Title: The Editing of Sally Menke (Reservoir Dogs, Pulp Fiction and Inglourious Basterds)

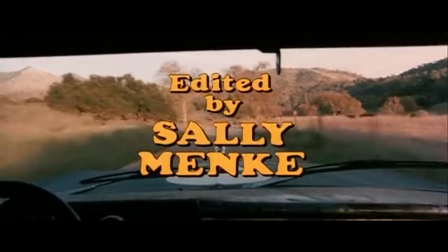Sally Menke, born in 1953,
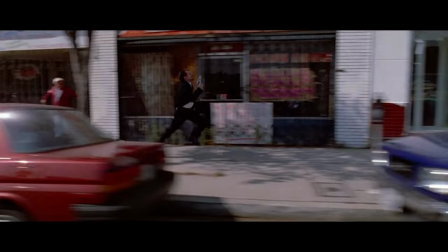was an American film editor best known for her combined use of slow cut dialogue and fast-paced action sequences inspired by Western and Kung Fu cinema.
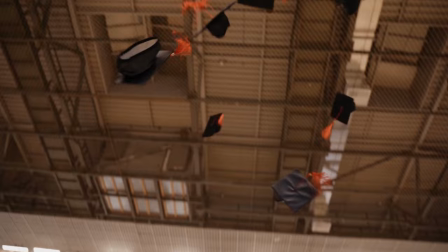Menke attended NYU where she studied film and quickly discovered her talent for editing.
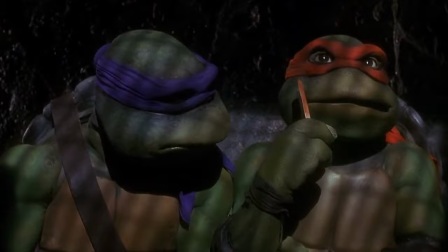Graduating in 1977, her career didn't launch until her role as editor for the 1990 film adaptation of Teenage beatin' Ninja Turtles.
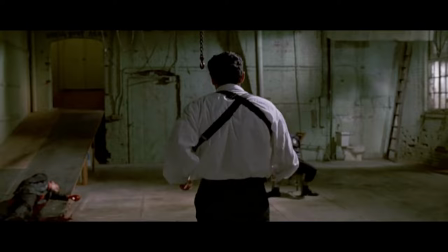Minkie was then hired by Tarantino for his debut feature, Reservoir Dogs, kick-starting a loyal collaborative alliance.
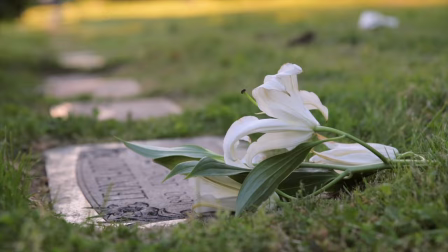She had a hugely successful and influential career, obtaining two Academy Award nominations before her untimely death in 2010.
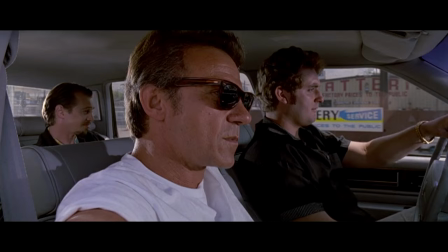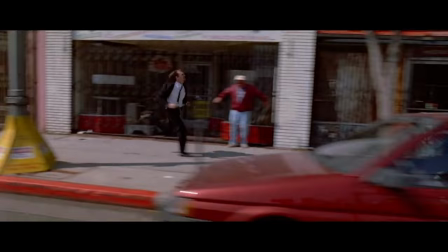In the 1992 film, Reservoir Dogs, Minkie uses editing to weave together non-linear narrative through the use of flashbacks and non-chronological storytelling.
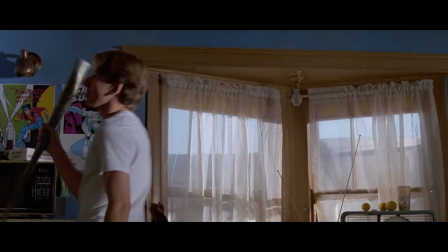This allows viewers to slowly piece the plot together, creating suspense and intrigue.
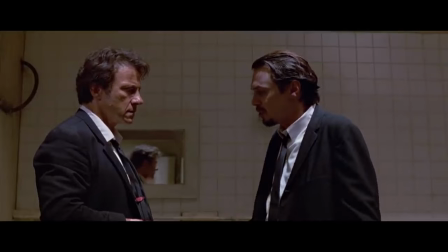The use of flashbacks and jump cuts allows the story to flow, or creates a comedically stark juxtaposition.
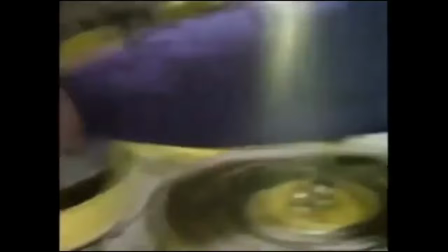Menke's skill for manipulating time through editing was influenced by her love of editor, Thama Sheenmaker. She said in an interview,
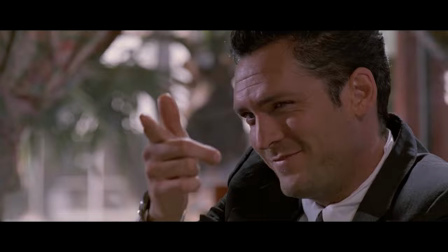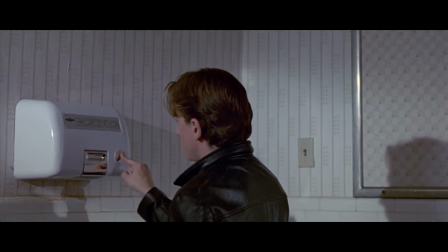In addition to her signature tight cutting, Menke utilises slow-mo shots and surrealist sound mixing to build tension,
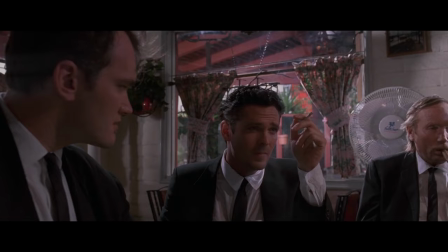as well as J-Cups to guide our attention through a busy conversation.
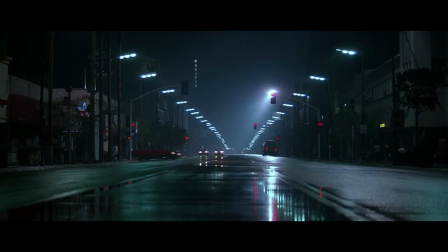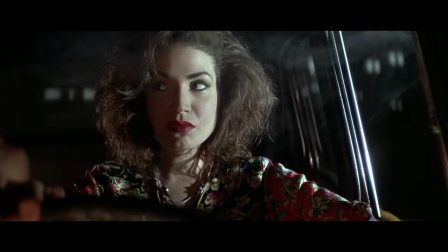In the 1994 film Pulp Fiction, Sally Menke's editing style excels in creativity and precision, enhancing Tarantino's unique blend of witty dialogue and abrupt violence. Menke takes a more stylistic approach to editing in this film,
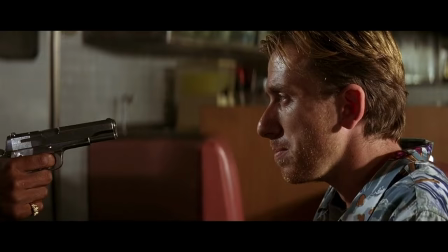using fade-in and fade-out transitions and visual effects to enhance specific lines infusing the film with Tarantino's signature aesthetic.
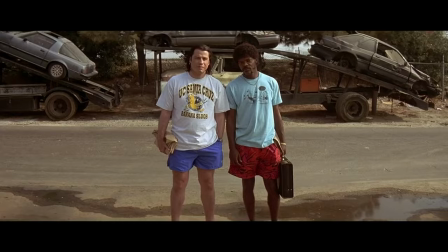Pulp Fiction's jukebox soundtrack is another standout element of the film, with Menke seamlessly incorporating each song into her edit.
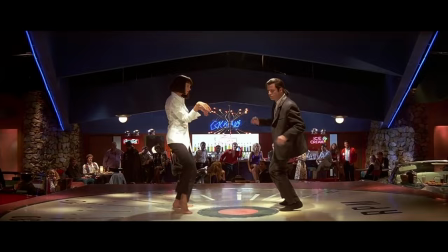She explains in an interview that she wouldn't cut a scene to a song, but instead focus on the emotion and drama before laying the track over it and tweaking the final cut to the beats.
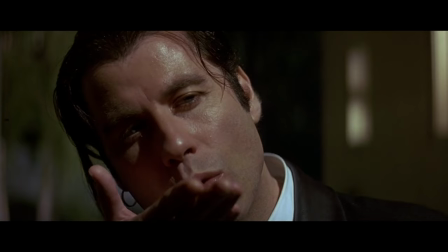This allows the music to enhance a scene rather than overshadow it.
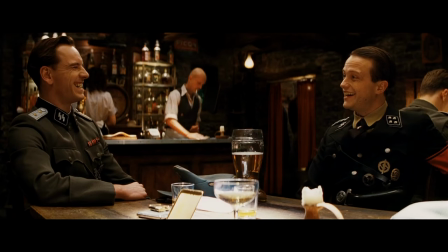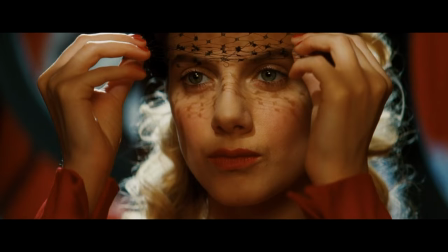Inglorious Bastards, released in 2009, was the last of Tarantino's films edited by Menke before her tragic death.
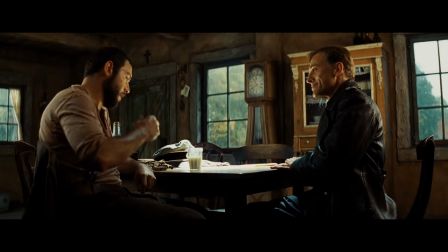Despite the film's numerous complex and intertwined plots, Menke uses her unique tension-building techniques to make the story float effortlessly.
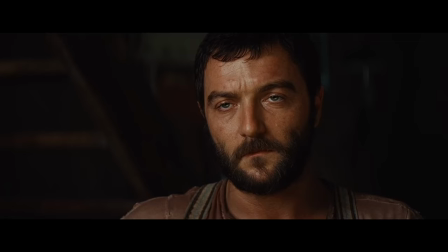She particularly emphasises the suspense of dialogue-heavy scenes through the use of slow-paced cuts and steady zooms.
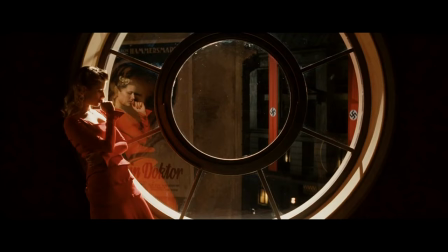This allows the sudden bursts of explosive violence to stand out and surprise viewers, as well as highlighting each character's emotions and motivations.
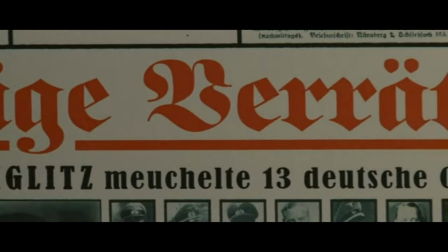Menke also utilises fast-paced montages, narration and flashbacks to give the film its Tarantino flair.
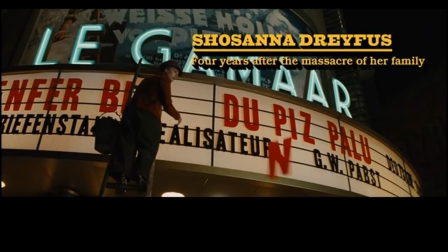This is also demonstrated in the stylistic character introductions,
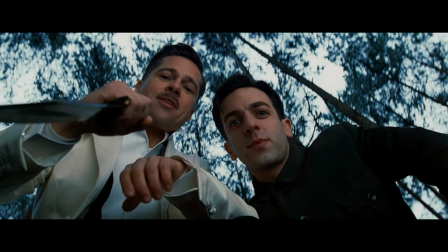which combine title cards and music to highlight the film's standout characters and aid in the understanding of the complex film.
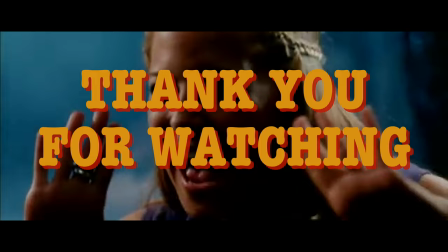hello Sally hello Sally hello Sally hi Sally
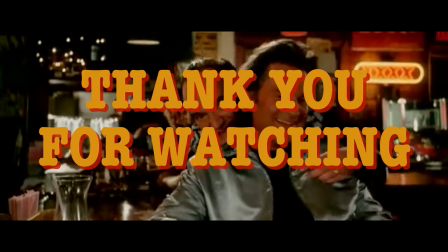hi Sally hey Sally how's it going hi Sally hi Sally
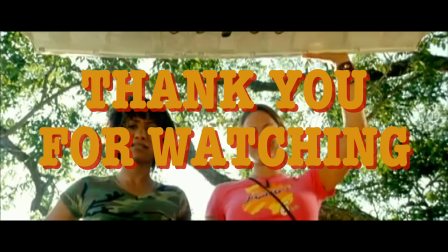how the fuck you doing Sally good night Sally